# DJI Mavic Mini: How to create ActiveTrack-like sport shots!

now before we move on a couple more tips if you're finding this video interesting just whack that like button right now it does really help out the
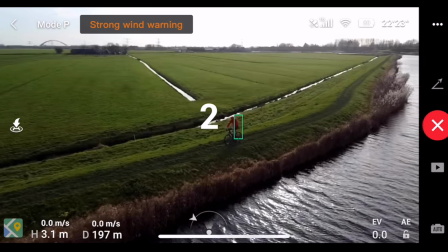4:39 video and the channel quite a bit okay so now that we've succeeded in that first one i'm gonna show you how to keep on layering this
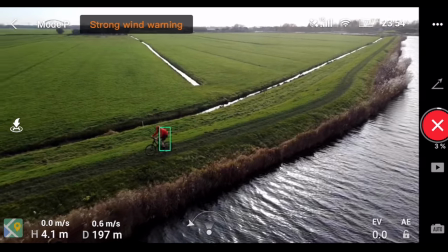4:44 further and further so instead of starting the side of you start in front of you a little bit and now you've got this angle where you can see that it's
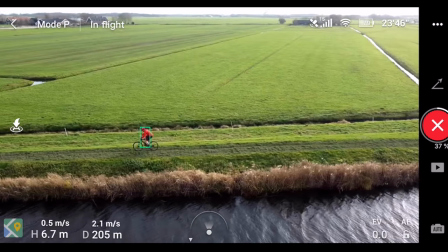4:50 not only following you but it's revealing the foreground in front of you kind of where you're going at the same time so really
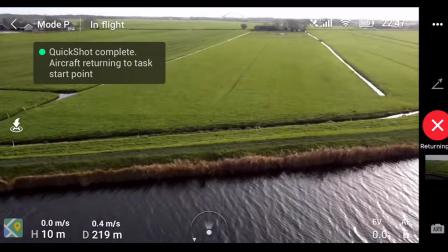4:57 cool effect and again this worked pretty darn well because i gave it that distance that's speed and that space to be able to pull off the shot but
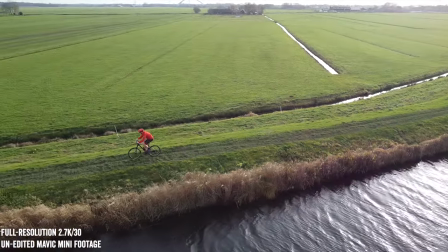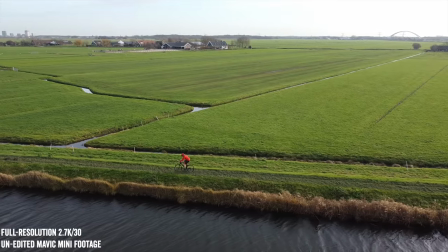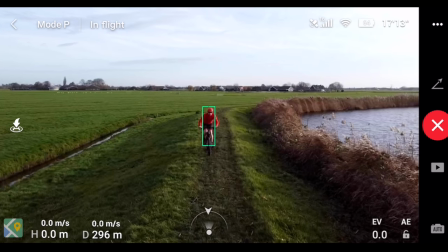5:18 of course it's easy to get too cocky with this and so you think you're working fine here you got the drone in front of you and you'll find out very
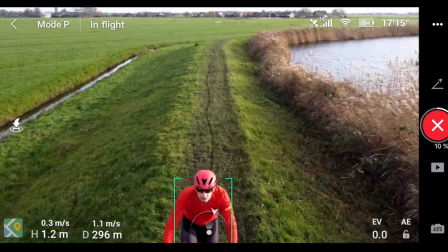5:23 quickly that it just doesn't move that fast like i had a quite a bit distance there but I was just simply too close
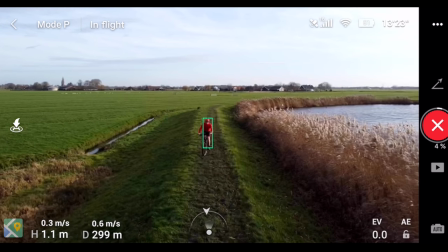5:29 to it. So this time I stepped back a little bit further and got going and this actually kind of works.
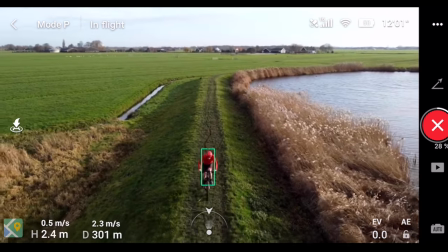5:35 The key though is I gave it an extra like two to three seconds before I started pedaling because I found the first like five or so
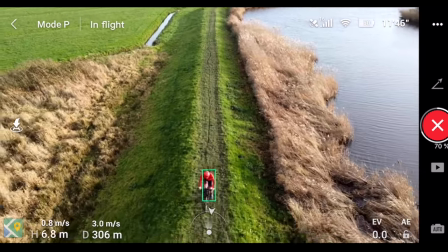5:40 seconds of this maneuver it goes a lot slower than later on maneuver and you can see here this is a very usable shot that you could use
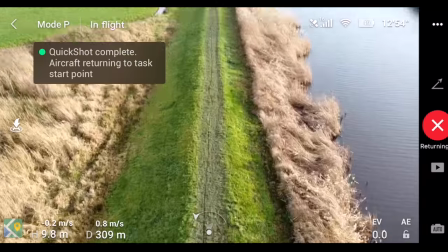5:46 for all sorts of interesting b-roll and in fact the fact that I go underneath it there could be somewhat interesting if I'd gone a little bit faster and then returning back like this.
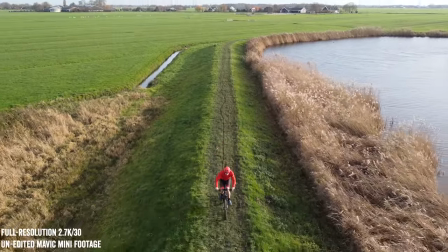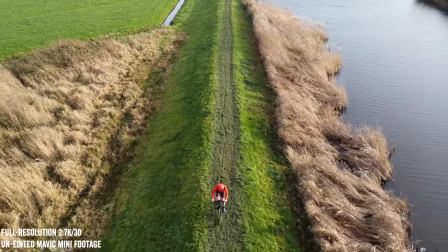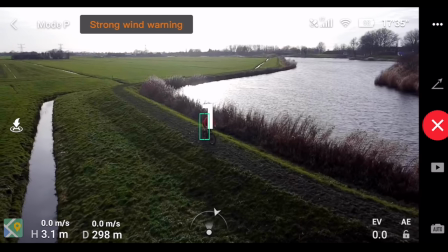6:04 now with anything in cinema you want to go ahead and reveal something to make it most exciting so exact same concept here again you see i'm
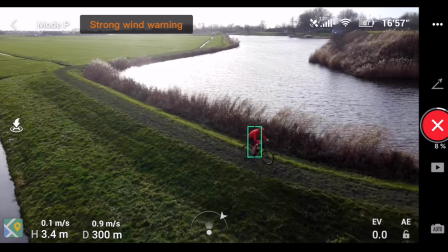6:10 ahead of myself slightly and then i've got the camera set up so as it pulls away from this and pulls back it's going to go ahead and
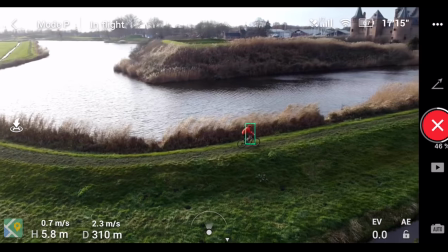6:15 go higher and higher at the same time going further and further from me and now revealing that castle and revealing me just sort of pedaling
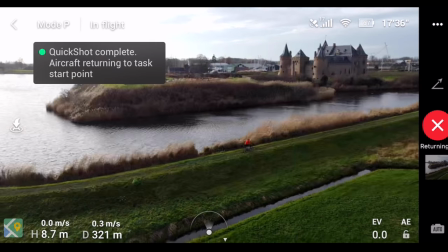6:21 off into the sunset there i guess the ocean or somewhere else it's pretty cool shot now
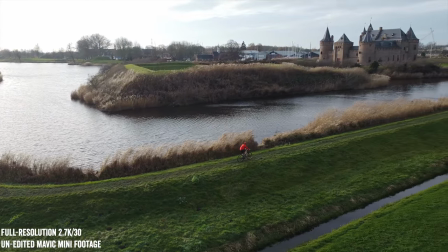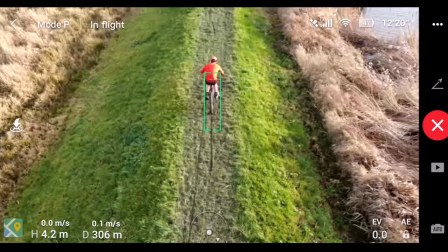6:34 you don't always have to have the shot appear to be rising in this case i make the camera looks like it's just simply panning up by
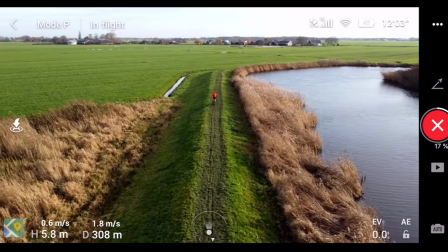6:41 doing a droney shot while having it already above me and that goes ahead and it follows me off in the distance and again a super super awesome
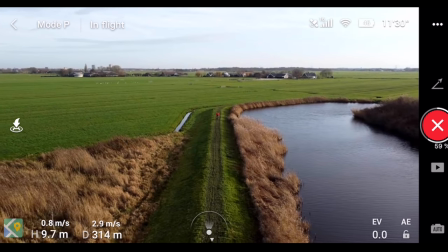6:48 shot that looks like something someone would have manually controlled i mean this is like actually one of the best shots i think i have and doesn't have a
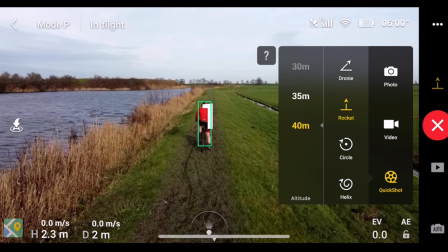6:54 castle involved now about this point you may be asking yourself what about the rocket can i use a quick shot the rocket for anything and
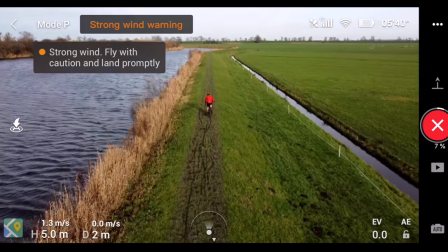6:59 i'll just let this clip simply speak for itself so you see i'm following myself and then boom just no because the whole point of
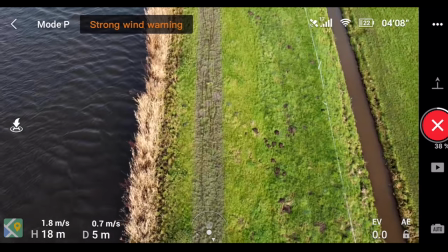7:07 the rocket is to mostly stay still while going straight up and eventually get to up and down like perpendicular type shot just doesn't work very well in a lot
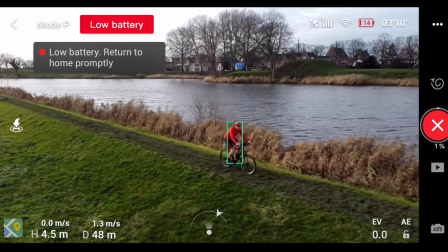7:14 of ways the same is true of the helix or the spiral it's like taking the circle concept but making it worse because the fact that it's
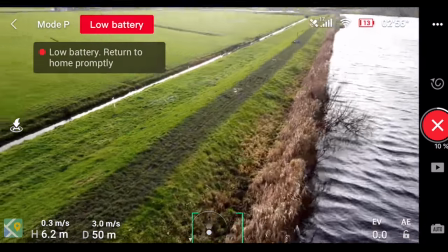7:20 trying to go further and further away from you but it doesn't seem to work i've tried a whole bunch of different variations of it and generally speaking
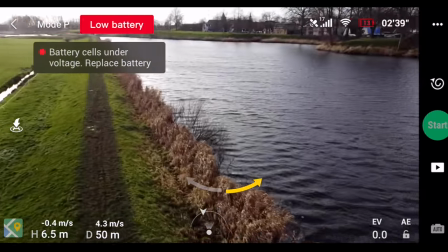7:26 unless you just happen to like have a happy fail it doesn't really work out so what's a happy fail you ask Well, it's like this.
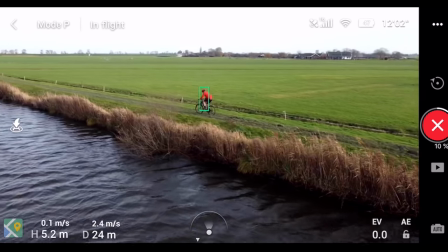7:32 So this is a circle shot I did where so far you're like, ah, this isn't too shabby. It's tracking fine. But what you don't realize is it's actually not tracking anymore.
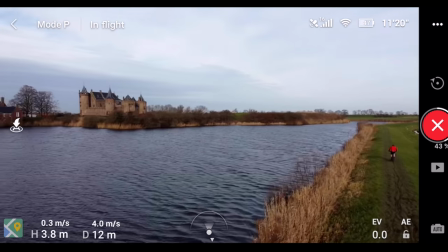7:39 At this point, it's just gone off the reservation. And you see, but it reveals the castle.
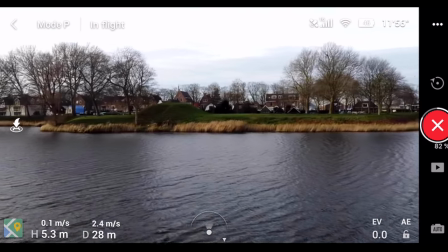7:43 So in some ways, this shot is totally usable as B-roll, even though from a tracking standpoint, it was technically a complete total failure.
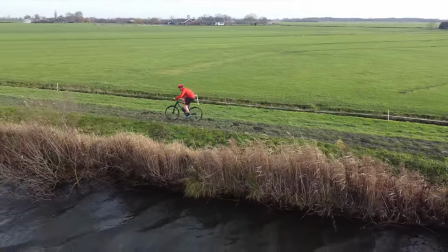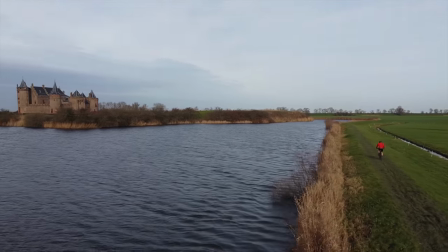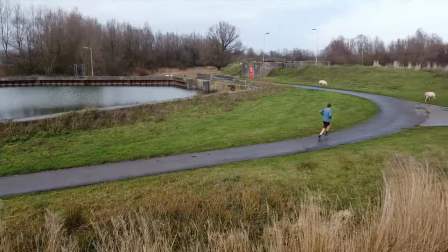8:02 This isn't limited to just cycling. You could do it for walking or running or even driving with a car if you draw a square around it.
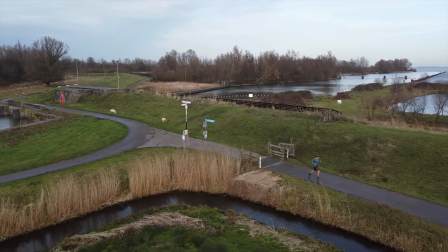8:08 In this case, you do have to figure out where to put the controller. In my situation, I just ran with it. or you could technically live there if it's allowed in your jurisdiction.
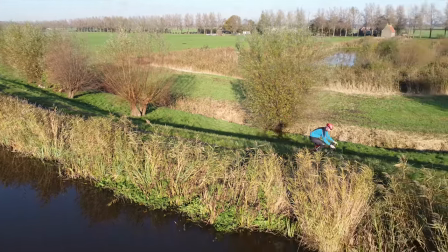8:15 Now I'll go ahead and leave you with one final shot here. By the way, in all these shots, I've got the controller on my handlebars.
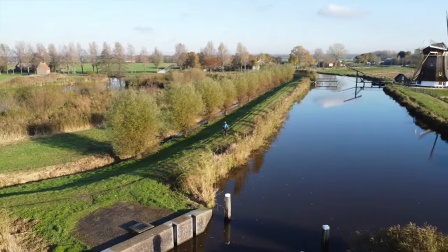8:20 I'll show you that in just a second there. It's all attached using a little quadlock mount. You can see droning, pulling back, tracking me around the corner, and the windmill reveal for the win. Now, of course, why this is interesting to me is I'm generally by myself, so I want to get my own shots of myself. So I need that active track or similar type mode. If you've got a bunch of friends that can go and do paparazzi style for you, then awesome. You keep on doing you and all is grand.